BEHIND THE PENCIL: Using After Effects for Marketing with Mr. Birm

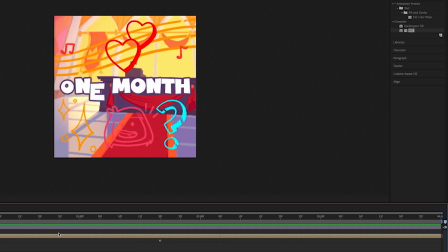(4:07)
And that's what we want, except for this last part where I don't want it to keep going because it stops right in the middle when we get to the end.
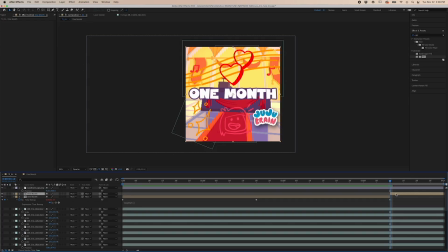(4:15)
Yeah, so from here I Command or Control D to split the clip, toggle a hold keyframe on my time remapping layer,
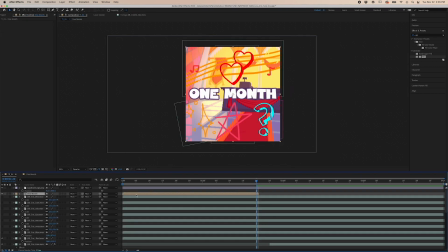(4:21)
and this freezes the text animation, holding it still through the end of the clip. And all the while I was talking about this,
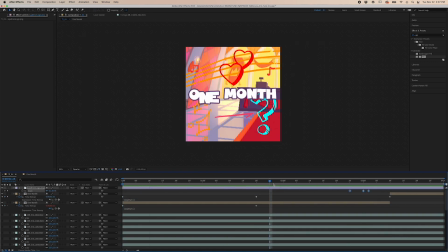(4:28)
I was rearranging our looping doodle stickers, extending some of them, using the loop out function to keep that loop going,
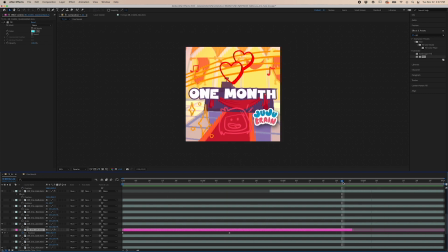(4:34)
and lastly, before I forget, I just used the position keyframes of the background painting to make a little gliding camera move. Once I'm happy with that, I go back up to my folders and duplicate this comp.
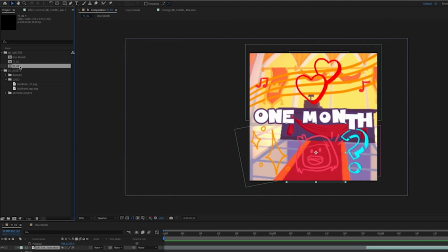(4:44)
You will notice I use very short naming conventions that end in a number. There's a couple of reasons for this.
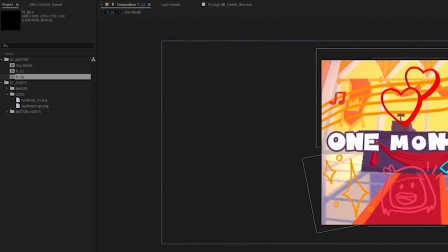(4:50)
One is, I make a lot of compositions. Thinking of a new name for each one slows me down. But the second reason is, when I go up to a composition that has a number on the end and hit Command D,
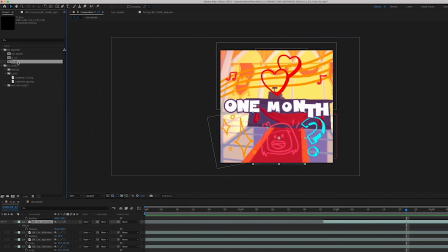(5:02)
it duplicates the composition with everything in it, and automatically names it with the next number in the sequence.
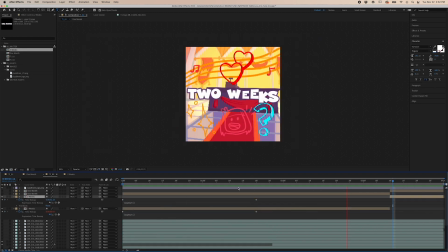(5:09)
Boom! We're in, and I don't have to repeat most of those steps I just showed you at the beginning.
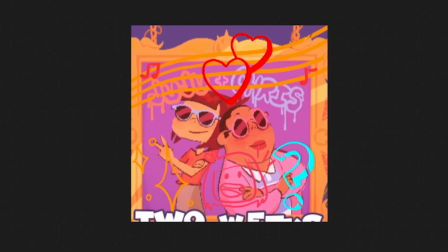(5:14)
Iteration time! First things first, let's change and update the text. 2 weeks.
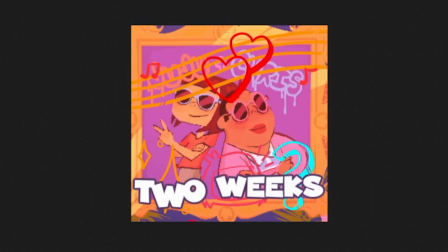(5:19)
Then we'll drop in the next background. This one's a vertical composition, so we'll do a little tilt up instead of a pan.
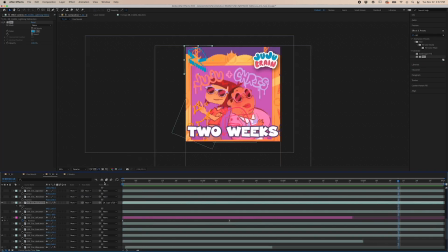(5:24)
Now in the last ones, I wanted the doodles to float over the pan because that had a neat effect, but on this one we're going to switch it up. I want the doodles to stay with the artwork. So as I place them, I'm parenting each one to the moving background.
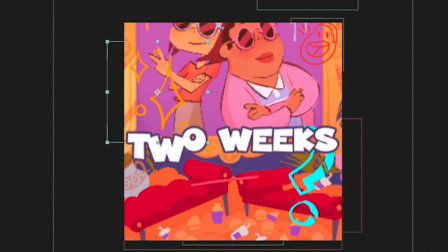(5:38)
You will notice the doodles are changing colors. I am using the fill effect from the effects panel to make that magic happen.
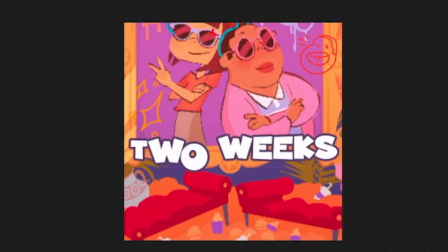(5:44)
Color picking from the artwork or other doodle to keep everything harmonious. We want everything to play well together.
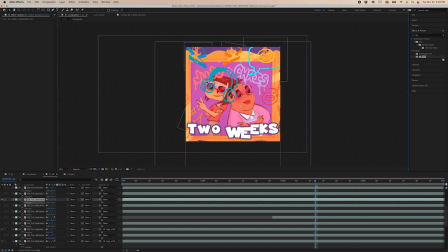(5:50)
Now, with these headphones on JuJu's head, I'm using the pen tool to create a mask, and setting that mask to subtract, to punch a hole in the doodle and make it look like she's actually wearing them.
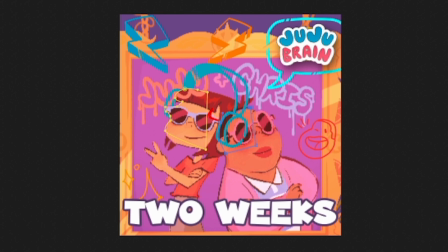(6:01)
I added a second mask so that they could also go behind Chris's head for the appropriate spatial relationship.
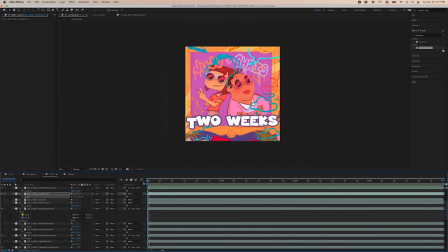(6:06)
And then I watched this about 1,000 times, just filling it in with doodles and making sure it feels balanced all the way through.
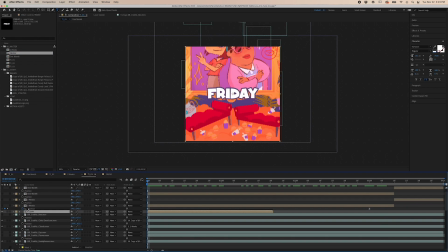(6:14)
Then we duplicate the clip again, this time dropping in yet another backdrop, changing the text to Friday, and working it in.
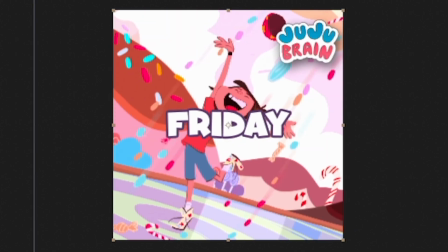(6:20)
First thing I notice about this artwork is we've got a Dutch angle to contend with. So let's play with the text a little bit, and what if we just...
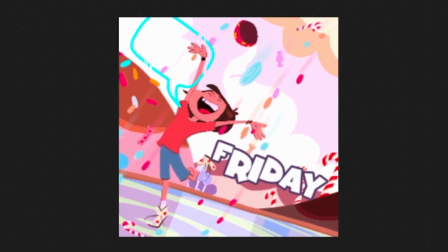(6:28)
There we go, we'll have it float over here and match the angle of the shot we land on at the end of the pan.
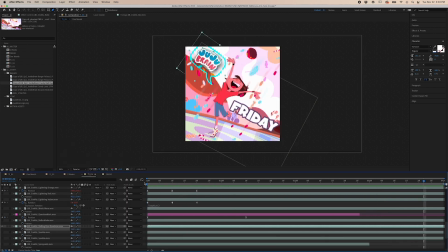(6:33)
We'll move in some doodles, and I think I'm going to mix it up again and parent those sparkles to the word Friday so it feels more magical.
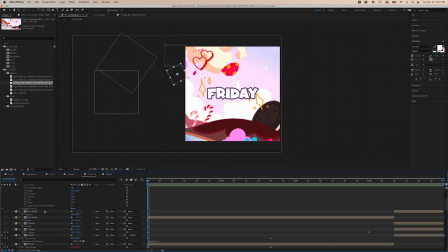(6:40)
And I'll put the bumblebee over here to give us something to look at before the pan starts.
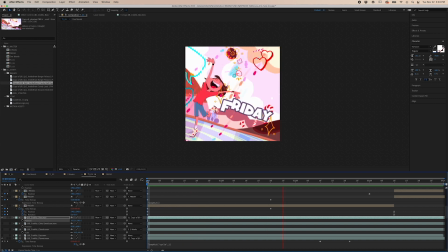(6:45)
Now we're getting somewhere.
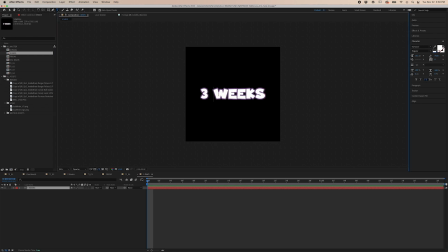(6:47)
But for this next one, I'm going to make the strategic choice to duplicate the first comp again since it has a simpler build than what we just worked on.
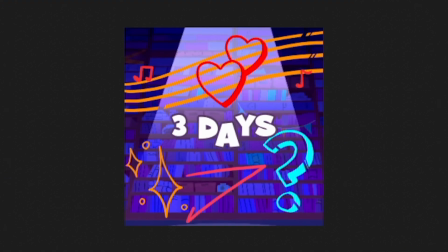(6:54)
Replace the background. How's about we try a slow push in this time?
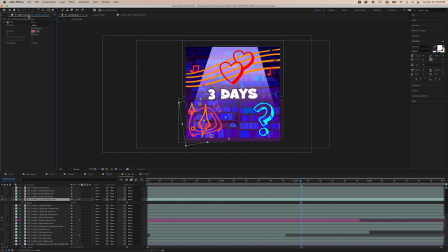(6:58)
These doodles are a little bright, so I changed their colors using that fill effect again to give them the cooler nighttime vibes.
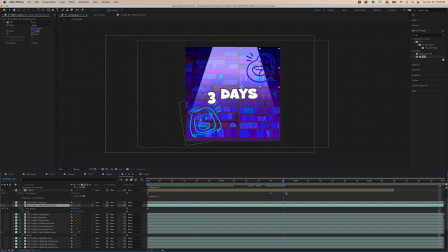(7:04)
The JuJu Brain logo is also a little bright for this environment as we have it,
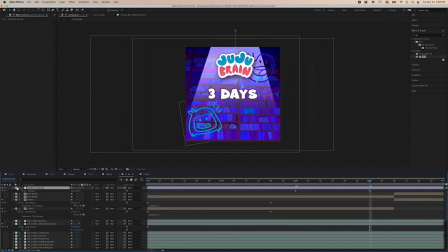(7:08)
so I'm going to work on that a bit and get it looking more like it's coming from this awe-inspiring shaft of light.
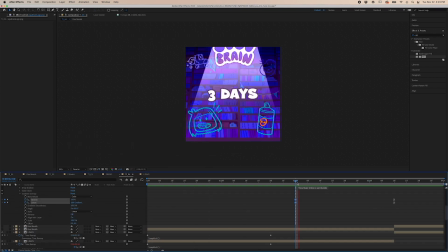(7:14)
Also need to get our text changed over to 3 days. Good. Next.
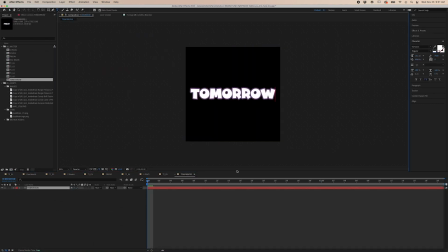(7:19)
Now we'll get all the way to tomorrow. But why do the same thing again? Let's have the doodles whip into the screen after the pan this time for a little slingshot momentum.
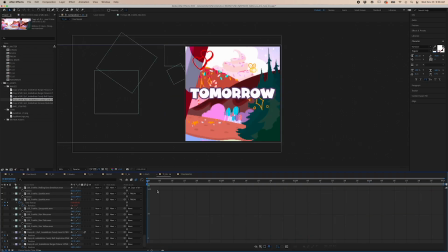(7:29)
That's how I feel when I get thrown into tomorrow. We'll make this whip pan with some motion blur.
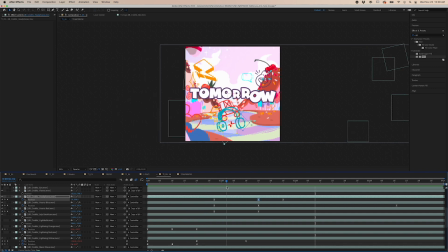(7:35)
That's feeling good. Oh, now here's an idea. Let's have tomorrow push that little rocket roller skate out of the way after it lands. That'll make our motion graphics just feel like they live together a little bit.
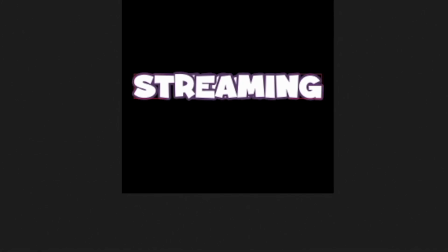(7:46)
And now, the moment you have all been waiting for, the piece de resistance, the now streaming tune-in.
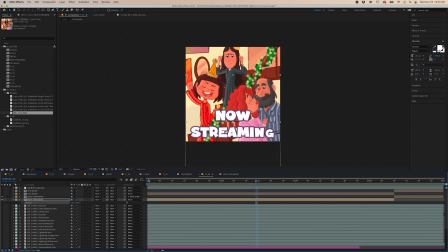(7:53)
We'll take this last image of the JuJu Brain family at Christmas time and work in our text and our doodles.
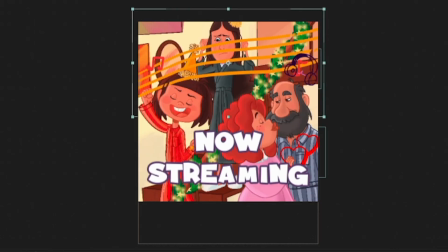(7:59)
And look, here we have Soozy with her fingers in her ears at JuJu's singing. So let's take our wavy music lines doodle and run it right through her head.
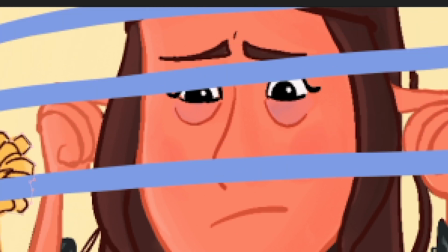(8:07)
Conflict. Change the colors a bit and I'll trace around the edge of Soozy here with the pen tool making a mask on my music doodle layer.